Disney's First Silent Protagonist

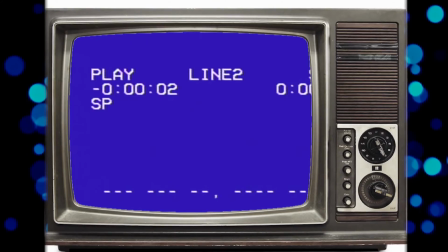sweetie. We want you to have lots of fun here. Why don't you go out and make some friends?
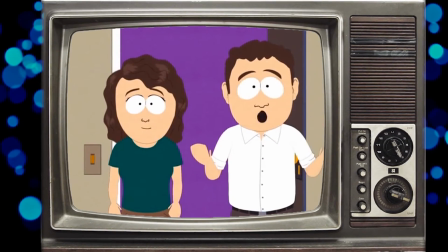Right, get outside and play, son. Like normal kids. We've got some money for you on the kitchen counter, sweetie.
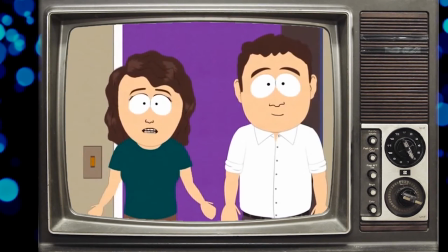Just be back before it gets dark.
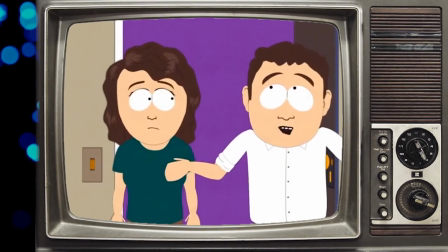Yeah, we love you too.
In South Park's role-playing video game Stick of Truth, we are introduced to the main character, the player's character, with silence.
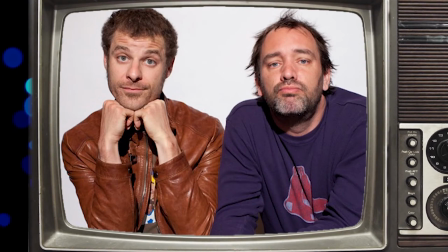Straight away, creators Trey Parker and Matt Stone satirize this now fairly common video game trope, the silent protagonist. Disney Animation Studios have had only one silent protagonist of their own, Dumbo. But why make him silent? What does this mean for how we come to view the character?
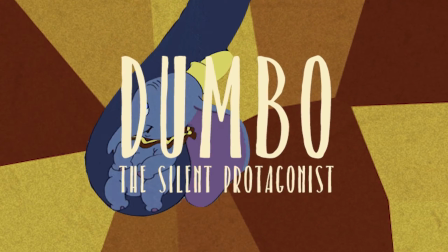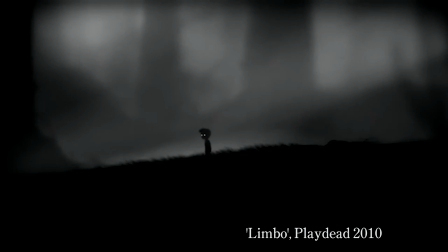A silent protagonist is a main character, usually from a video game, who has no dialogue throughout the story.
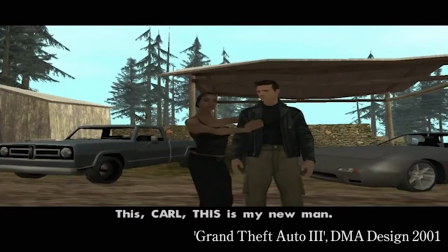It's used for various reasons, from projecting a sense of mystery,
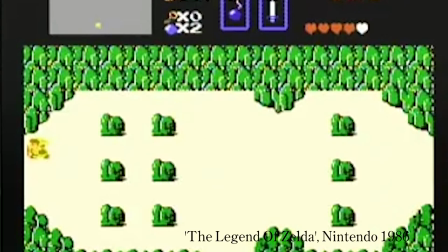to enabling the player to identify fully with the character, to the simple fact that dialogue might not be necessary.
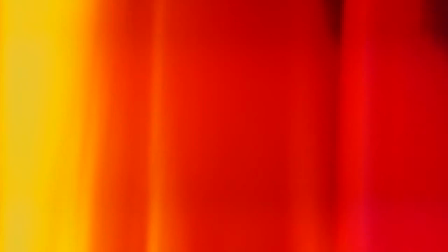Many believe the trope originated from the role-playing pen and paper game Dungeons and Dragons,
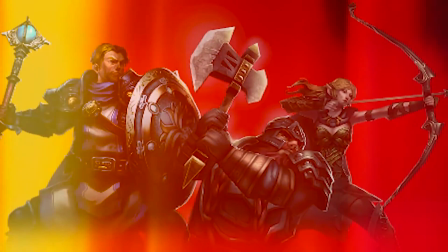when players are given characters to act as, determining behaviour and decisions.
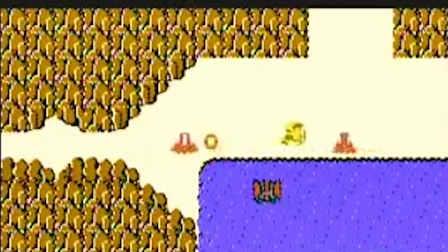When the gaming industry started to take video form, protagonists like Link from The Legend of Zelda were mute, frankly because it was easier.
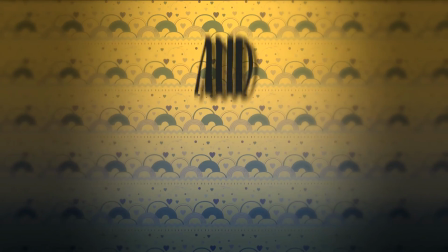It saved tons of data and it wasn't really important for the story.
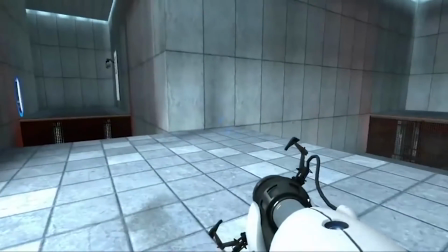But as video games developed, the reasoning behind the use of a silent protagonist changed.
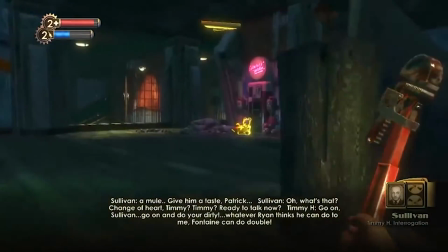Games like Portal and BioShock introduced them for more progressive purposes.
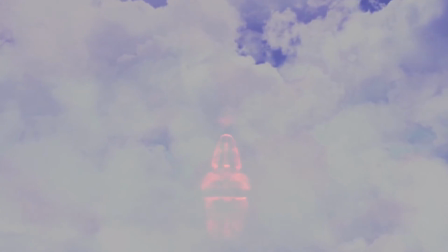The developers figured that immersing the player fully into the story as the
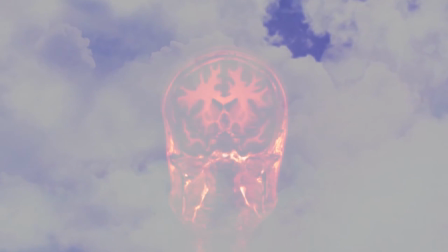protagonist meant giving them full autonomy over behaviour and personality.
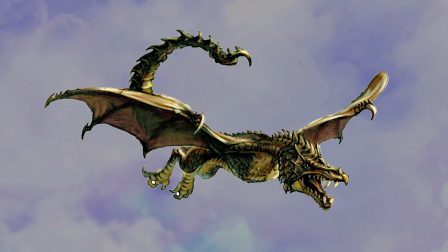Just as in Dungeons and Dragons, the more the player can relate to their character, the more invested they become in the story.
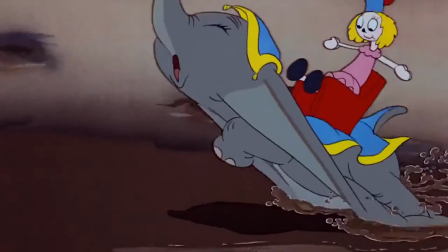Dumbo is the only lead character of Disney's feature animations with nothing to say,
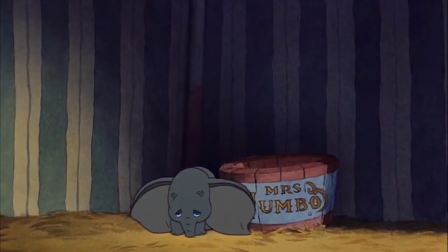introducing the silent protagonist to the animation world over 30 years before Dungeons & Dragons was first published.
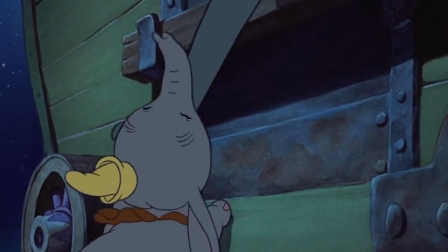It's used effectively for 3 reasons. 1.
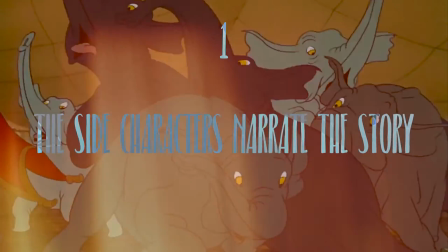The side characters narrate the story for Dumbo.
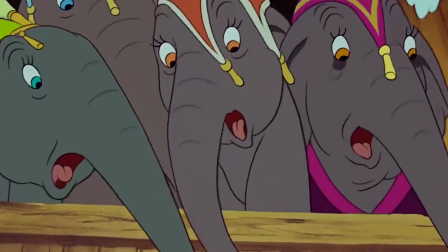In the first scene featuring Dumbo, other elephants ridicule and humiliate him, immediately introducing the antagonistic theme for the film.
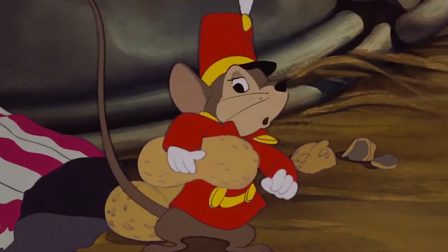Then, Timothy Q. Mouse appears as a Jiminy Cricket guidance element,
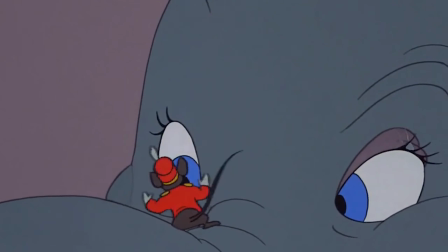using a colloquial narrative monologue to continue the plot alongside Dumbo.
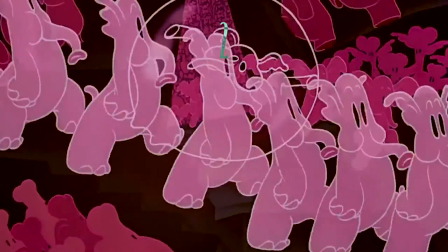2. Music speaks louder.
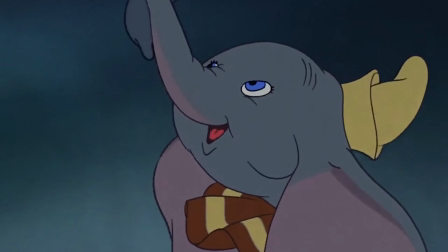One of the toughest emotional moments in any animation to date is Dumbo's scene with his incarcerated mother.
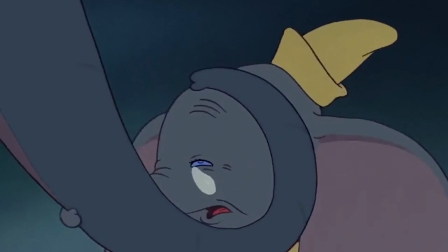For as long as there has been music, it's been used to tell stories. The music in Dumbo is no exception, accompanying the scene with the most heartbreaking lullaby.
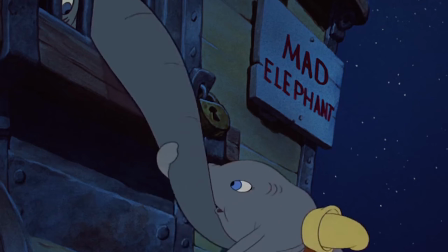What good would words do for such a tender and personal scene to which I reckon everyone can relate?
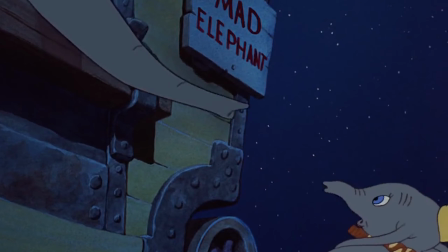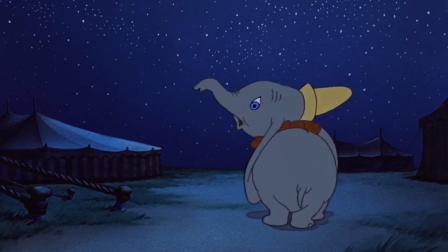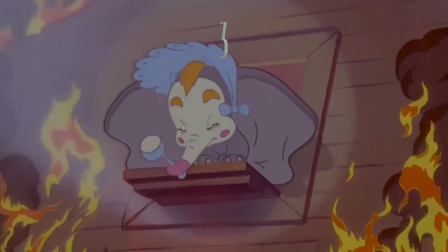3. To connect with Dumbo.
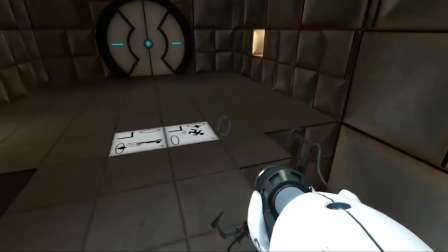In RPGs, silent protagonists are used to develop strong connections between the player and their character.
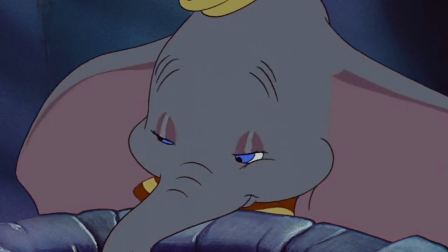And just like in RPGs, leaving Dumbo mute enables the audience to share the character's experience as their own.
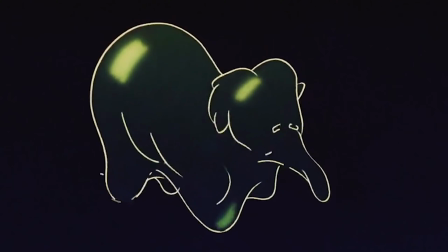In turn, we can project our own personality or thoughts through Dumbo instead of dialogue.
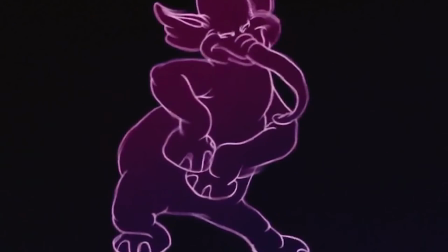What he feels, we feel.
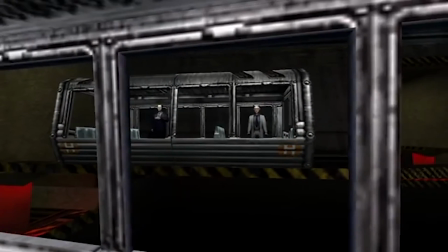With all the strengths that silent protagonists in video games have in developing an immersive character identity, one problem is often raised.
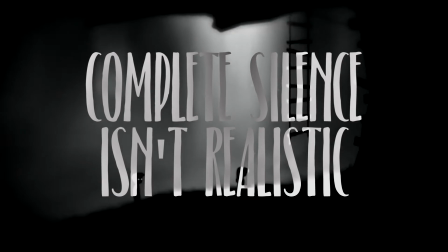Complete silence isn't realistic. That's the thing about Dumbo that differs from most stories.